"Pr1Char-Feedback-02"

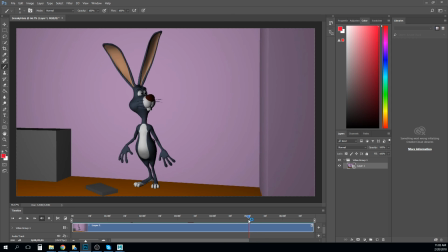29:01 And that's how we can tell IK pop. We also seem like you're getting a little bit of it in the elbow, right? Maybe it's right. I thought I saw some in the elbow.
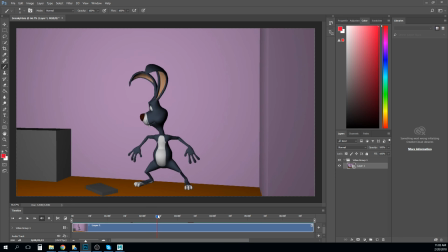29:16 Oh, it may not be IK pop. You may just having like your elbow aim or something like that. Seems like you're getting some hitching on it right through there. But I like what you get like in this drag in the ears here. I think adding a little bit of that to the head too would be nice.
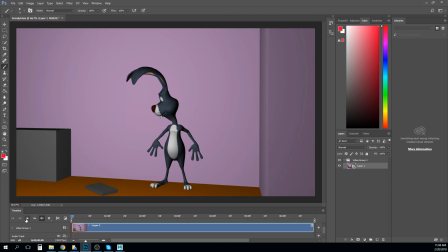29:32 And so this is looking pretty okay. I think your timing is a little not exactly correct.
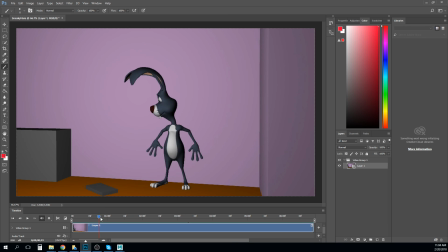29:50 Like I like that it's these first two are kind of slow and cautious. Not always sure why the character is against the wall, but they're kind of cautious and getting these like double looks back. And then this jump feels a little too sharp, so it needs an anticipation, right?
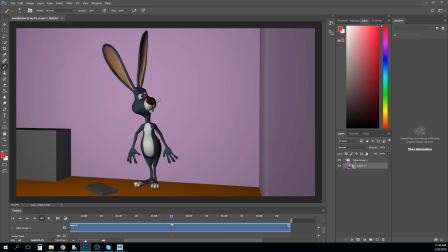30:09 We talk about anticipation in the principles or in animation fundamentals as being the thing that lets you know an action is about to happen. And so it happens for a purpose here in that you get this squash for the jump, right?
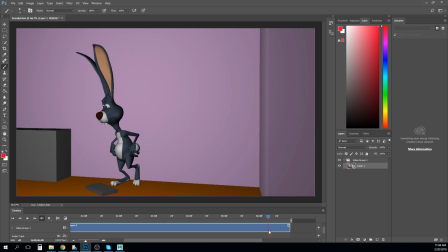30:24 And so the rabbit needs to build up that energy to be able to jump. But it also lets us know, oh, he's getting ready to jump. And as soon as we realize that, he'll jump, right? What's happening now is he's jumping before we're reading the anticipation.
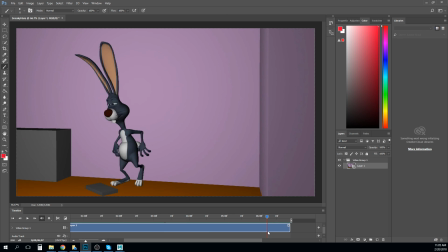30:37 Like it's going right past the anticipation into the jump. So get down into this anticipation, hold it for a frame or two, and then jump, right? And I think that'll adjust your timing a little bit. I think your spacing could use just a little bit of work in some spots,
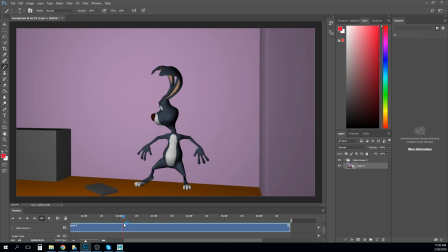30:54 like the way he transitions from here to here is very even. Like the amount of like motion. So what you could do is maybe kind of ease out of this a little bit, go fast to the middle,
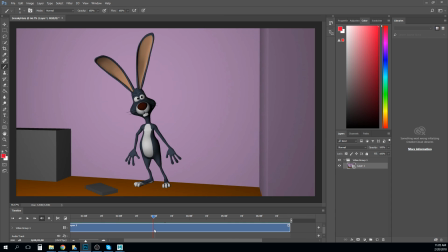31:09 and ease back into this a little bit at the end, right? But that's kind of subtle stuff. It's not too bad. I think that it's actually pretty good where you're at right now. But you could still put a little bit more work into that, and I think just a touch more work into the eye darts as well.
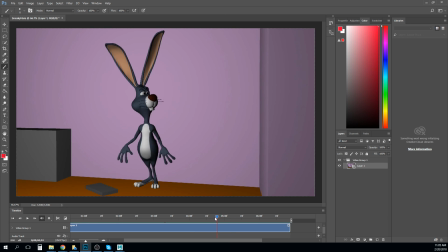31:30 Overall, though, this is looking pretty good. Now, I think you're at a point right now where what you need to do is, and the last thing I was going to say is these hand poses are just a little too default looking. Like they kind of look like the bind pose on the character's hands.
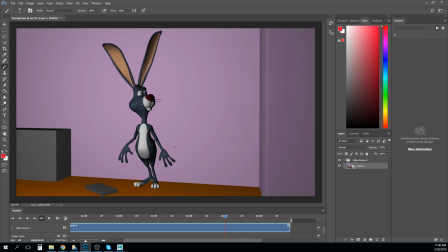31:46 So one of the things I think I would do at this point is you find all the points that are, let's try like the tip of this finger, tip of the toe, all of these points that are kind of out here on the ends,
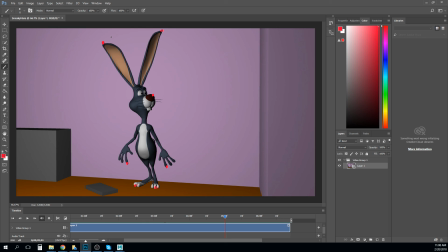32:01 right? And if you can put a locator or something like that on it, and then track the way that motion is happening, right? So this arm, maybe that arm does something like, this, right? But when you do these art tracks, what you'll find is something like, instead of that, maybe you'll get
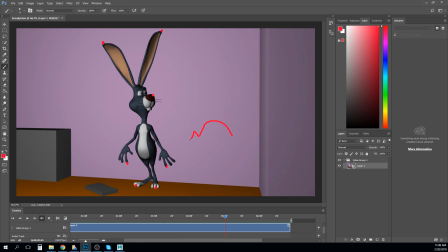32:22 like this, like that, right? And like that's easy for us to see that all we have to do is get that little spot right there out and like clean that up and maybe get this cleaned up a little bit more there, right? And we can turn this into a better arc.
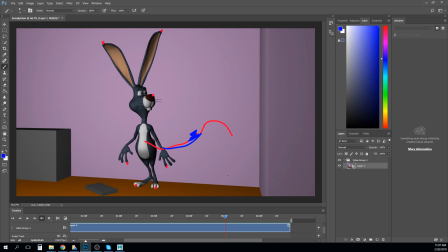32:39 And so that's one of the things I think one of the last few things that this is needing is just cleaning up those arcs. What you can do is you can sort of parent in a locator, or if there's already a control on the nose or the finger,
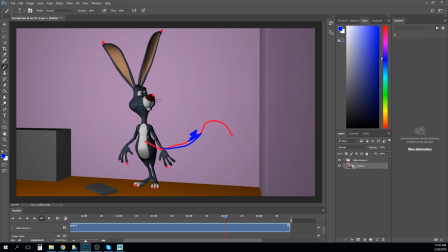32:52 you just do the editable motion trail for that, and then you adjust the other curves on the character until you find those little hitches and how to fix them. If you can't find them in the graph editor, sometimes you just have to fix it by, manually correcting that keyframe with a pose, right?